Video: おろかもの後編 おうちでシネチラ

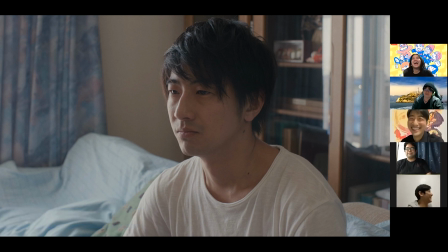(12:12)
もっとああなるとは思ってなかったっていうね見てる側は若干そう思ってましたけどねみんなはそう思ってます肌はねんだな先ほどのシーンに戻るんですけど
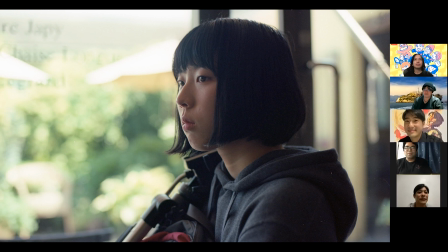(12:26)
パスタを食べていた洋子がミサとヨーコが会話をしてでミサは出ていき
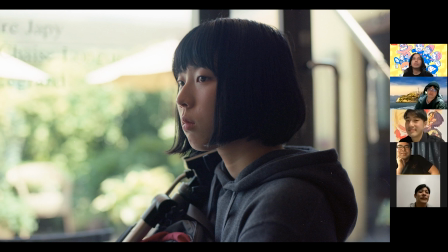(12:41)
一人残されたヨーコがあの人なんか想像と違った人だなって思いに受けてるシーンですねこれ噂の三脚持ってますもんねそうですね絶対美好に三脚邪魔だろって結局ずっと思う
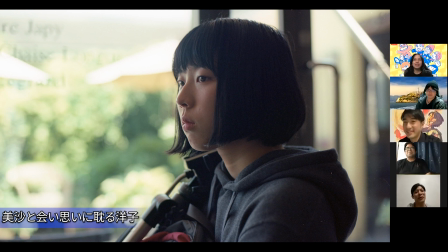(12:58)
でもそれもすげえ面白かったなこれを持って右往左往してるのがまたねなんか面白かったですねそうですねちょっとやっぱりカバンに三毛が引っかかっているだけでちょっとコミカルになるなと思ってそうなんですよねあの
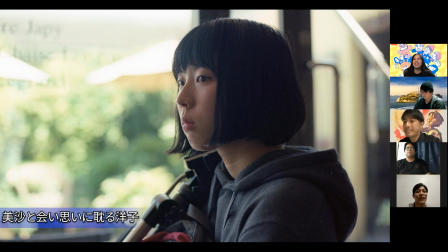(13:15)
シャオメイとの電話も電話だけなのに関係性がすごい折り下げられていって見ていて楽しかったですねいろいろ効果的だよなこの映画の特性上
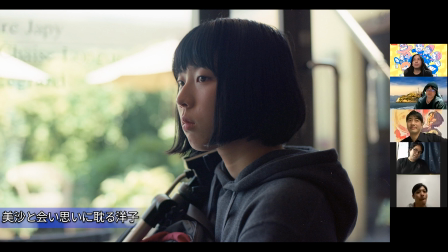(13:31)
やはりその兄を中心にすごい人間関係が結構がんじがらめになっている途上人物がいっぱい出てくる主要キャラクター全員そういう一つの業みたいなのに縛られている部分があるのでそういった関係性の意図から完全に解き放たれている
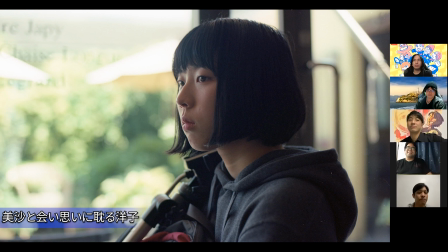(13:47)
自由なキャラクターがいればいいかなと思ってそのシャオメイというキャラクターが一人いるというその彼女がすごく自由に笑って人事みたいにいろいろ喋っているだけで一つ息抜きができるというか
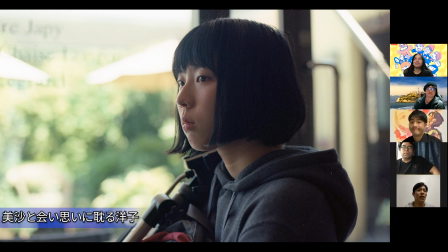(14:02)
そういう意図があって作られたキャラクターですねここのシーンはあれですよねちょっと子供っぽさも出ますよね三脚を持って右往左往したり結局最後自分もパスタ食べるんかみたいな
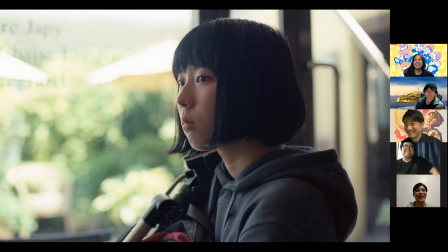(14:18)
評判良かったからやっぱり食べるんだっていう子供っぽさじゃないけど幼さもちょっと感じたりとかしてキャラクターの深みがすごい増すところかなと思いましたね
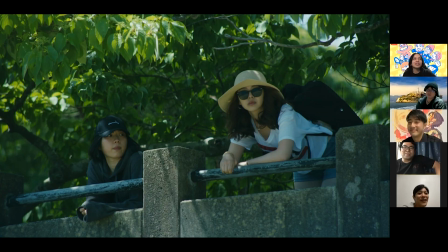(14:32)
敵上視察で2人がどんな感じなのかっていうのをちょっと見に来たというような感じですはいこだわり言ってたこの衣装ってここですかそうですね逆に目立つよってやつですよねこれね
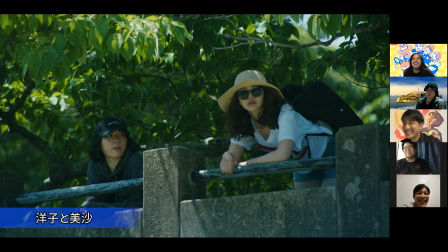(14:50)
これ一回せる時に鈴木からこの時自分たちで別行動してて彼女の衣装メールで送られてきた時にめっちゃ笑ってちょいちょいこういう子が入るから面白いんだよね
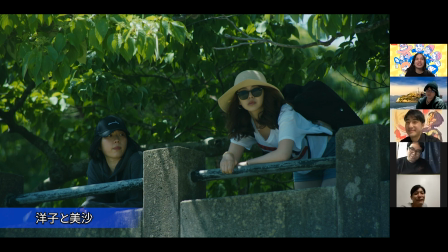(15:09)
飽きないですよねあとこれ鈴木これさ衣装もう一パターンでNASAっていうのがあったよねNASAって書いてあるよあれもめちゃめちゃ面白かったんだよNASAって衣装選びはベラタさんと一緒に
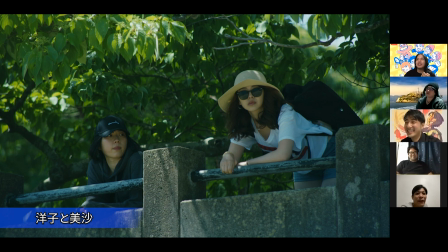(15:24)
ほぼ丸一日、渋谷の街、店を練り歩いて、中場食品のデートチックな感じだったんですけど、そこでいろんな服を着てもらって、こういうところはね、笑いのやつなんで、僕が最初に見たときに爆笑できるかどうかっていうので、それを基準に決
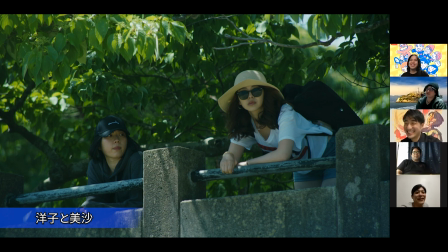(15:43)
めてたんですよね。NASA Tシャツがあって絶対着ないだろうなみたいなでもそれもありかなってめっちゃ笑ったので苦渋の決断でNASAはさすがにちょっとやりすぎかなってここに落ち着いていくみたいな感じでいろんな映画として彼女が結構衣装をチェンジするんですけど
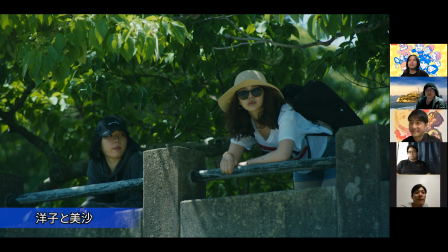(16:03)
なんだろうそういうコスペティックが変ですけどね世界的な要素でいろんなチャーミングさいろんな側面が見えるっていうところは考えながら程よく悪ふざけしながらっていう感覚で衣装選びはしましたねやめていきましょうこれ結構ね